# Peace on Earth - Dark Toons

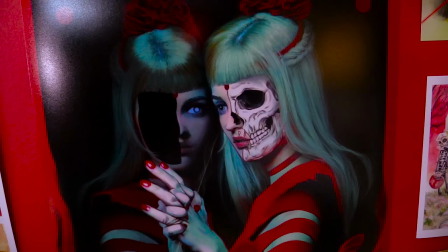If you look around my office, you might have realized I have kind of a love for dark and twisted cartoons. And a lot of that may be because I grew up with a lot of dark and twisted cartoons.
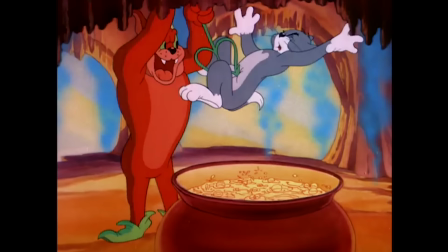I'm not talking about the ones like Batman or the ones meant for older kids, I'm talking about the ones meant for little, little kids, and probably should have been made for little, little kids.
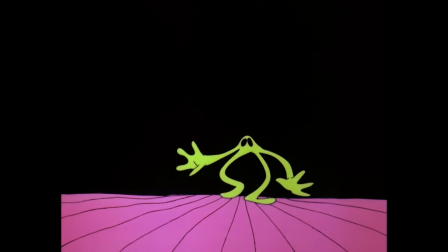And I loved the hell out of them. I loved how much they scared me. I loved how every time you got through one, you felt a little tougher.
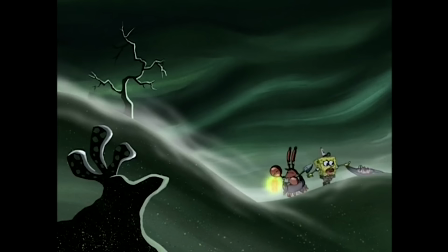So I'm doing a series, reacting and reviewing them. We're going to analyze how creative they are, how dark they are, and if the dark twisted tone was warranted.
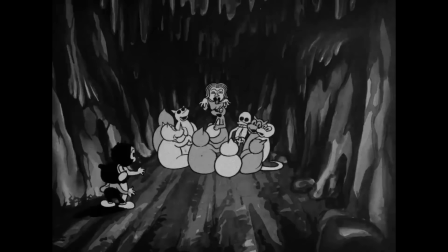So join me in taking a look at some dark tunes.
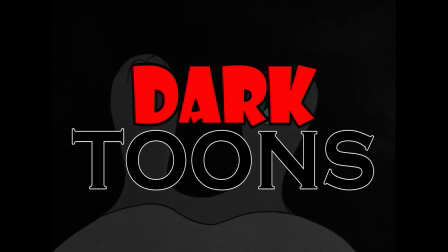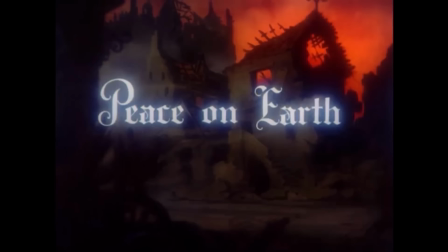Well, you've all wanted me to talk about this one for a while, so what better time than Christmas? Pizza on Earth was released in 1939.
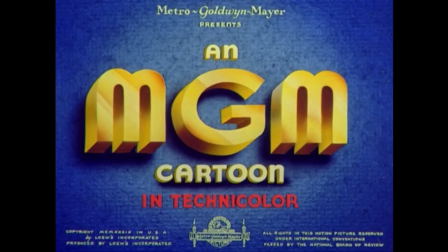That's a very important year to remember. We'll talk about why in a second. Let's jump right into it. As you can see, this was directed by Hugh Hartman, and he directed, in my opinion, not the best cartoons, but there was definitely a little bit of an elegance and an artistry to them. The humor wasn't always that great, and some of them have not aged well.
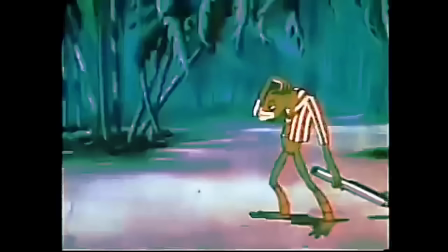You know, there's some where he's imitating, like, black performers and stuff, and they're done very much in stereotypes.
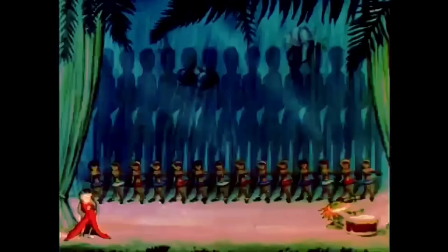But there was always this sense of trying to get some real elegant motion and movement in there. The backgrounds were usually very nice looking as well, and everybody says this is his magnum opus.
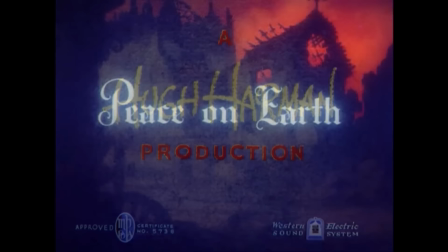A lot of people really love this one. It's on a lot of best animated shorts of all time lists. And part of the reason is, it's dark as hell.
He taught us!
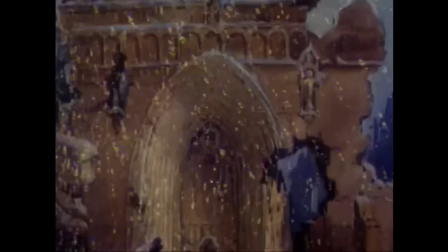I'll apologize in advance. This is the best copy I could get of this. The opening especially.
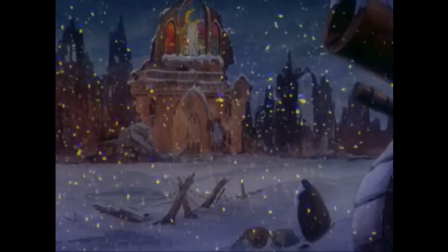Sadly, you can't make out some of the great backgrounds in it, but it does get a little clearer as the imagery gets a little bit more simple and cartoony. If you're lucky enough to find a really high quality version of this short, it is quite beautiful. These backgrounds especially are really something. I really wish there was a cleaned up high resolution version of this.
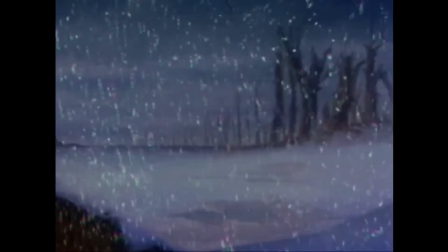I couldn't find one. If you can, please leave it in the comments because, yeah, I can't find one anywhere. And it really deserves to be really shown in all its clarity. And you could already get an idea where this cartoon is going. You have this church that's been blown apart.
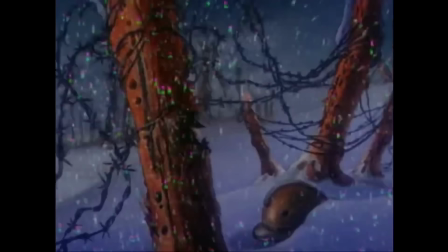You have this really peaceful snowfall, and it's all quiet But then you also see like the machine guns and the helmets there.
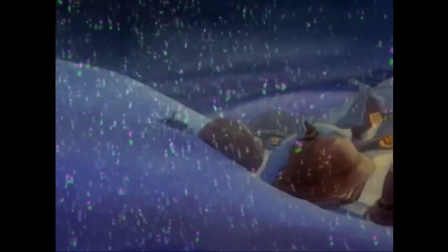So it's already setting up. Oh Christmas time This is pleasant, but what what the hell happened? And I love this imagery of the little animals now living in the soldiers helmets
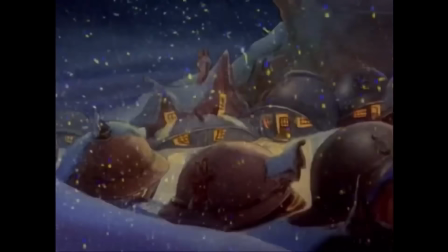It's on the one hand very much a suggestion of turning something that was made for war into something peaceful But on the other hand, it's kind of messed up I mean, you got people who pretty much died in these helmets and now you have animals that are living inside them. Like I said, for a cute little 1939 cartoon with happy little squirrels, it's kind of a creepy idea.
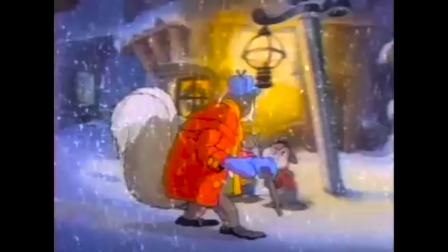That's the spirit, sonny's. Peace on Earth.
That's Mel Blanc as Grandpa Squirrel there. And a lot of people think, oh, he was only with Warner Brothers at the time, but he really kind of showed up everywhere, even in places you wouldn't expect.
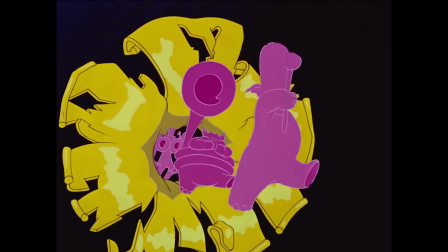He wasn't always credited, like he wasn't credited in this. And he even has apparently a small voice role in the pink elephant scene from Dumbo.
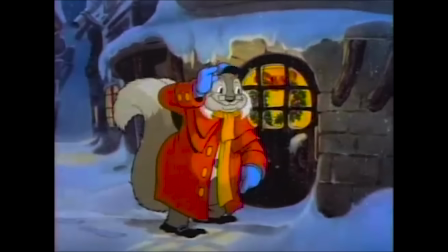I think I brought that up when I was reviewing that. But yeah, it wasn't something where he was only Bugs Bunny and Dappy Duck. Like, he really was all over the place.
My golly, it's a great old world.
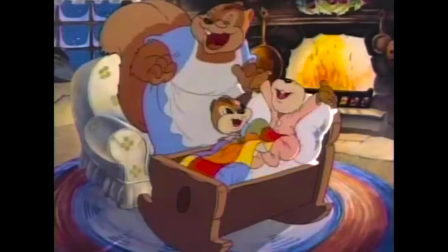By Joe, there's gonna be no subtlety in this.
Merry Christmas, Frank. Merry Christmas. Merry Christmas.
So you can already tell with the lighting and the shadow work on this, on top of the great backgrounds,
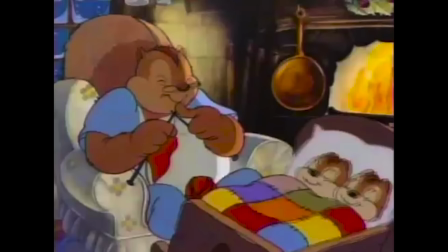that they put a little bit more money into this, or at the very least a little bit more effort than the usual MGM cartoons. Which is not to say the MGM cartoons looked bad by any means, but this one you could tell they wanted to be a little heavier. They wanted to be a little bit more dramatic.